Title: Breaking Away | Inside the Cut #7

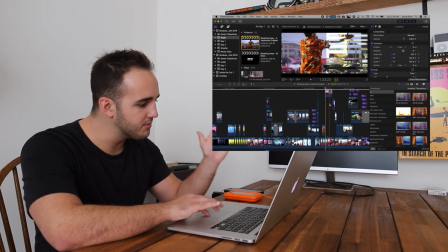16:06 So it comes across,
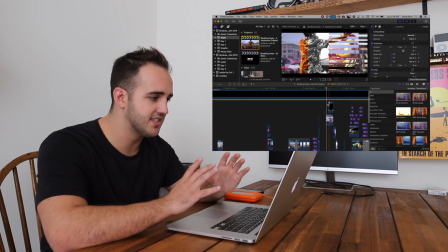16:08 and then what I did is I essentially took a scene of Bryce Vine's drummer and I just put it in,
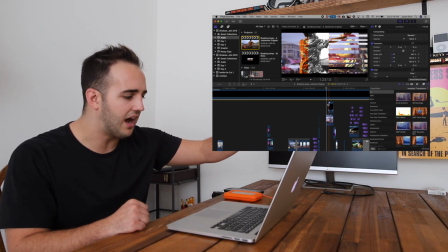16:16 I layered it like 1, 2, 3, 4, 5, 6, 7, like 8 times, and then I just cropped each one, so it's essentially the same scene,
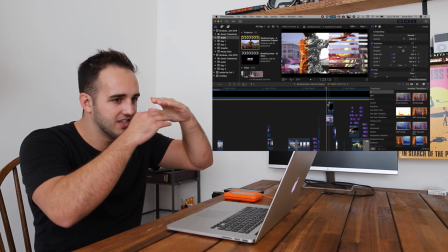16:24 but he's made out of like 7 little pieces of it, so it's almost like this, you know,
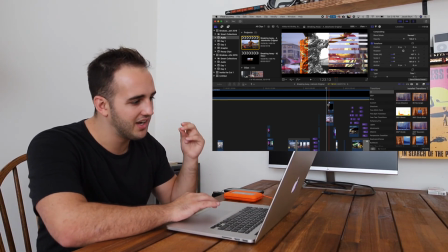16:29 broken up effect. It comes on so quickly that I don't even know you'd realize it unless you're seeing it,
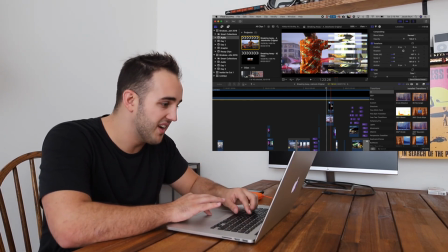16:35 you know, in a still frame like this, but I still thought it was a cool effect.
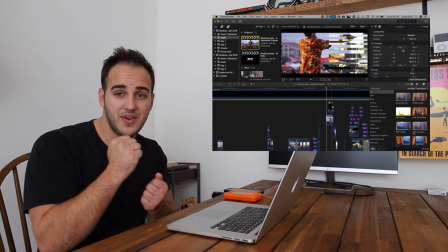16:40 And then on those clips, I put the bad TV effect in Final Cut, so what that does is it just kind of vibrates it.
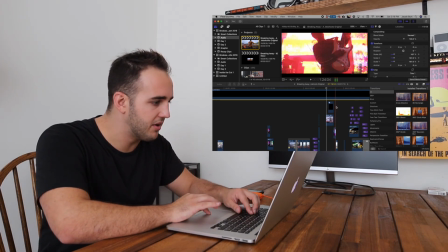16:46 Then he goes into another clip of Alex playing the guitar with the bad TV effect,
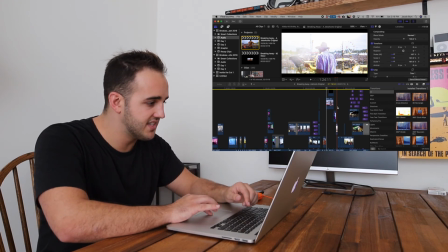16:51 Al, who's the drummer, bad TV, and then stacked a few clips here of just the crowd.
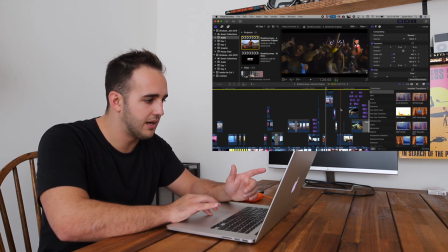17:00 So I wasn't able to get a bunch of shots in the crowd, but this is in the Charlotte location. I brought in the That One Blonde Kid Twitch effect here to the emojis.
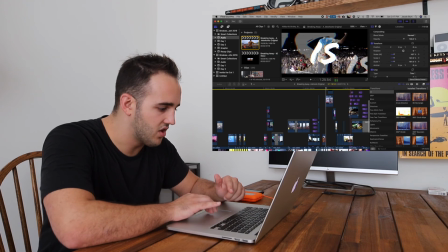17:07 And then this is where the song goes, Is It Stupid That I Love You?
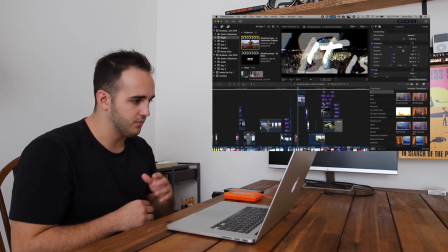17:12 And I just went wild with layering a bunch of the text, putting effects on them so they would move around.
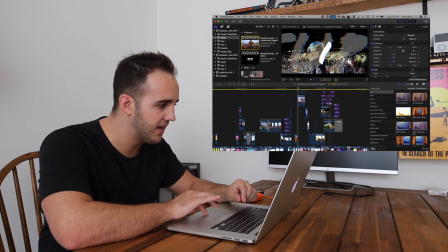17:18 Then in the back I just had Bryce Vine getting hype, and then I did an X-ray of Alex playing the guitar.
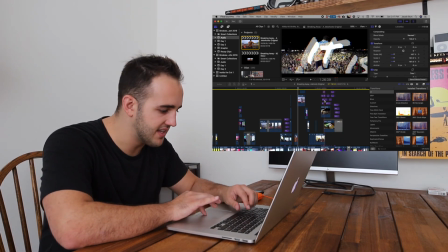17:25 Just to keep it spicy, it's probably like one of my favorite parts of the whole piece is that right there. Then it goes back into just a zoomed in version of Lil Baby.
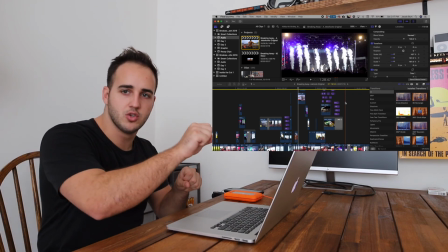17:32 A super easy way just to keep the video moving and keep it spiced up is just to zoom in a clip, cut it, zoom it out, and it just adds more energy to everything you're doing.
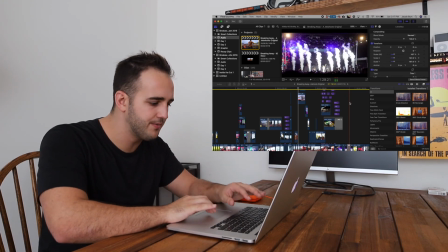17:41 That just has like some glitch effects on it just to kind of keep it spiced up.
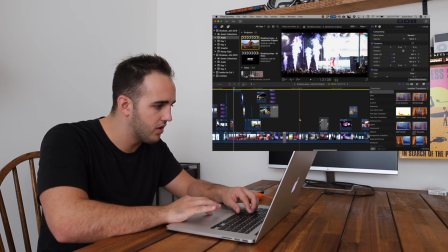17:44 Then it goes to another clip of a Kali with the cryo going off, back to Lil Baby with cryo, Alex on stage getting hype,
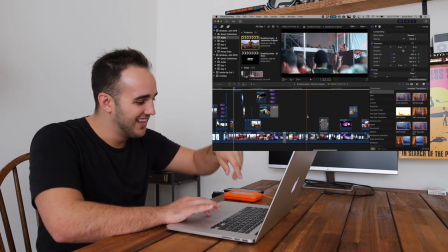17:52 Fisher doing his little classic hand motion, then Alex again shredding it,
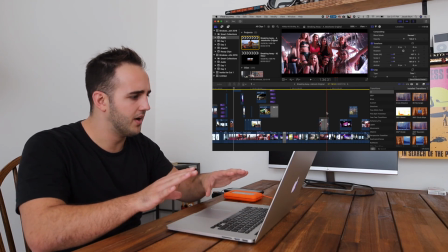18:00 a shot of the crowd. This is like the only group shot that I had of people during the festival, so I threw a little glitch effect on that to use that.
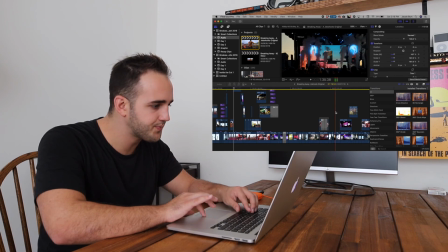18:08 Lil Baby, Alex, Akali again, Lil Baby, then Fisher with the cryo going off.
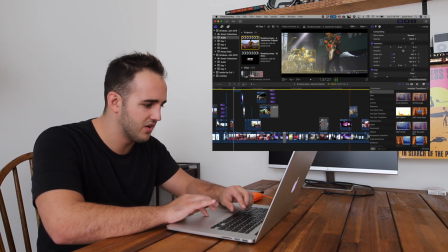18:14 It's not necessarily in focus, but it still does a good job of just showing what was going on. Alex again, killing it.
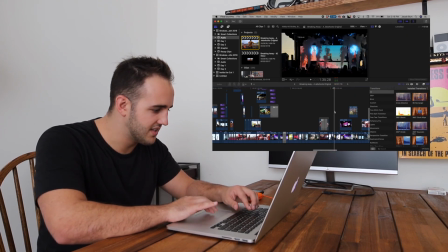18:22 The guy's absolutely a savage on the guitar. Then goes to Kali again.
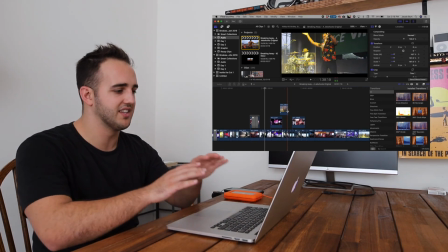18:28 I used this scene a few times, but I just really loved like the silhouette that he had in the crowd. It had a good vibe.
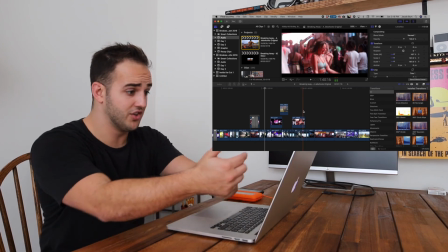18:33 Then some girls dancing in the crowd for actually another guy that's shooting the scene, but I just like grabbed a clip of it.
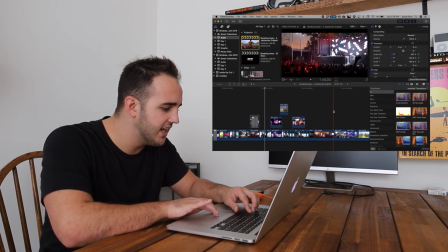18:39 Then Kali again, Fisher. And then at the end of it, when the music's just slowing down, I wanted to just try to like showcase some of my favorite shots,
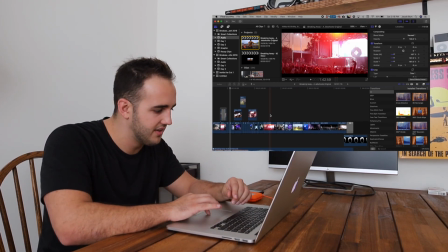18:47 some of the more cinematic ones, I guess, or just things I thought looked really good. So I just stacked a few here.
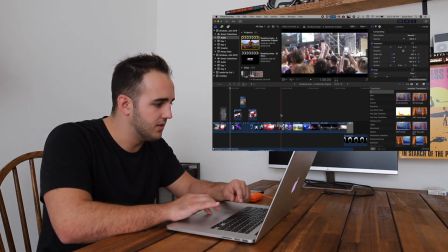18:53 This is Gashi with the crowd. This is Gashi again on stage.
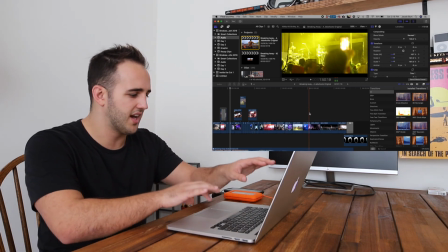18:58 Bryce Vine dancing with the crowd. Shallow, you know, kind of with that out of focus guy in the foreground, but they're in focus in the background.
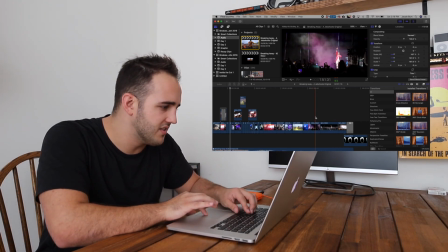19:06 I really liked that. Then Lil Baby on stage. This one, the lighting was better, so there's more detail on him.
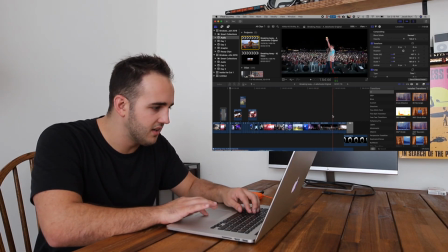19:12 Then the clip of Bryce Vine walking, and then the Breakaway Music Festival stage.
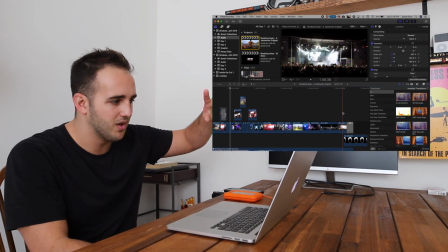19:17 Lil Baby's performing, but this is the only one where you could see Breakaway Music Festival in it, so I wanted to finish off with that.
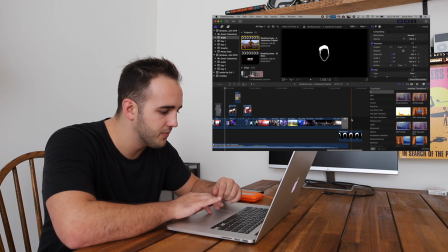19:23 And then just faded that to the jebshoots logo, and that's a wrap. So all in all, the piece is right over 2 minutes.
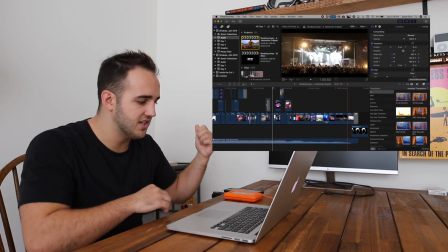19:29 Put it on a vertical frame to put it on IGTV. Exported it just like this to put it on YouTube.
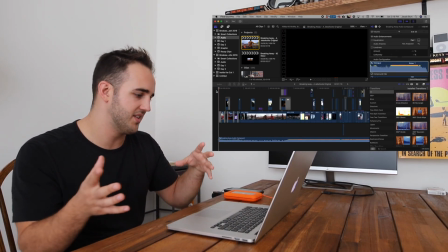19:37 Unfortunately, it got blocked on YouTube, so the only way that you're really going to be able to see any type of like version of this is from this video,
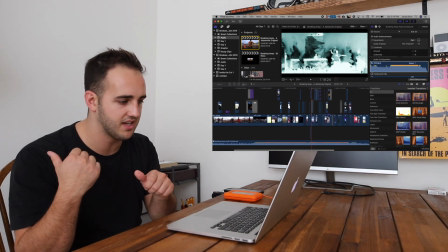19:44 and I don't think I'm going to be able to put it at the end because they're going to block it. But I'll walk you guys through it.
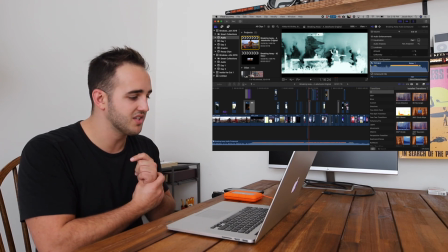19:49 I got to show you what the drop was all about, so I'll probably put just like a little section of the drop at the end of the video, but I hope you guys enjoyed it. and
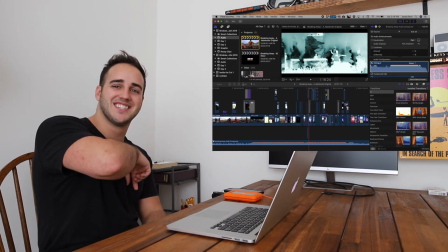19:56 I'll see y'all in the next episode of Inside the Cut. Peace!
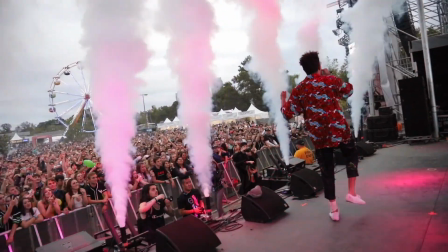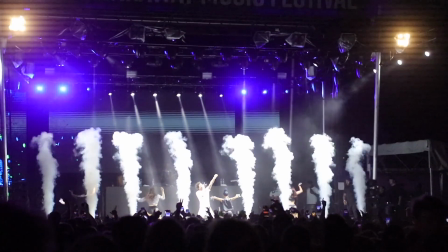20:05 Hey, I just wanted to say that I miss you, I guess. And I'm sorry.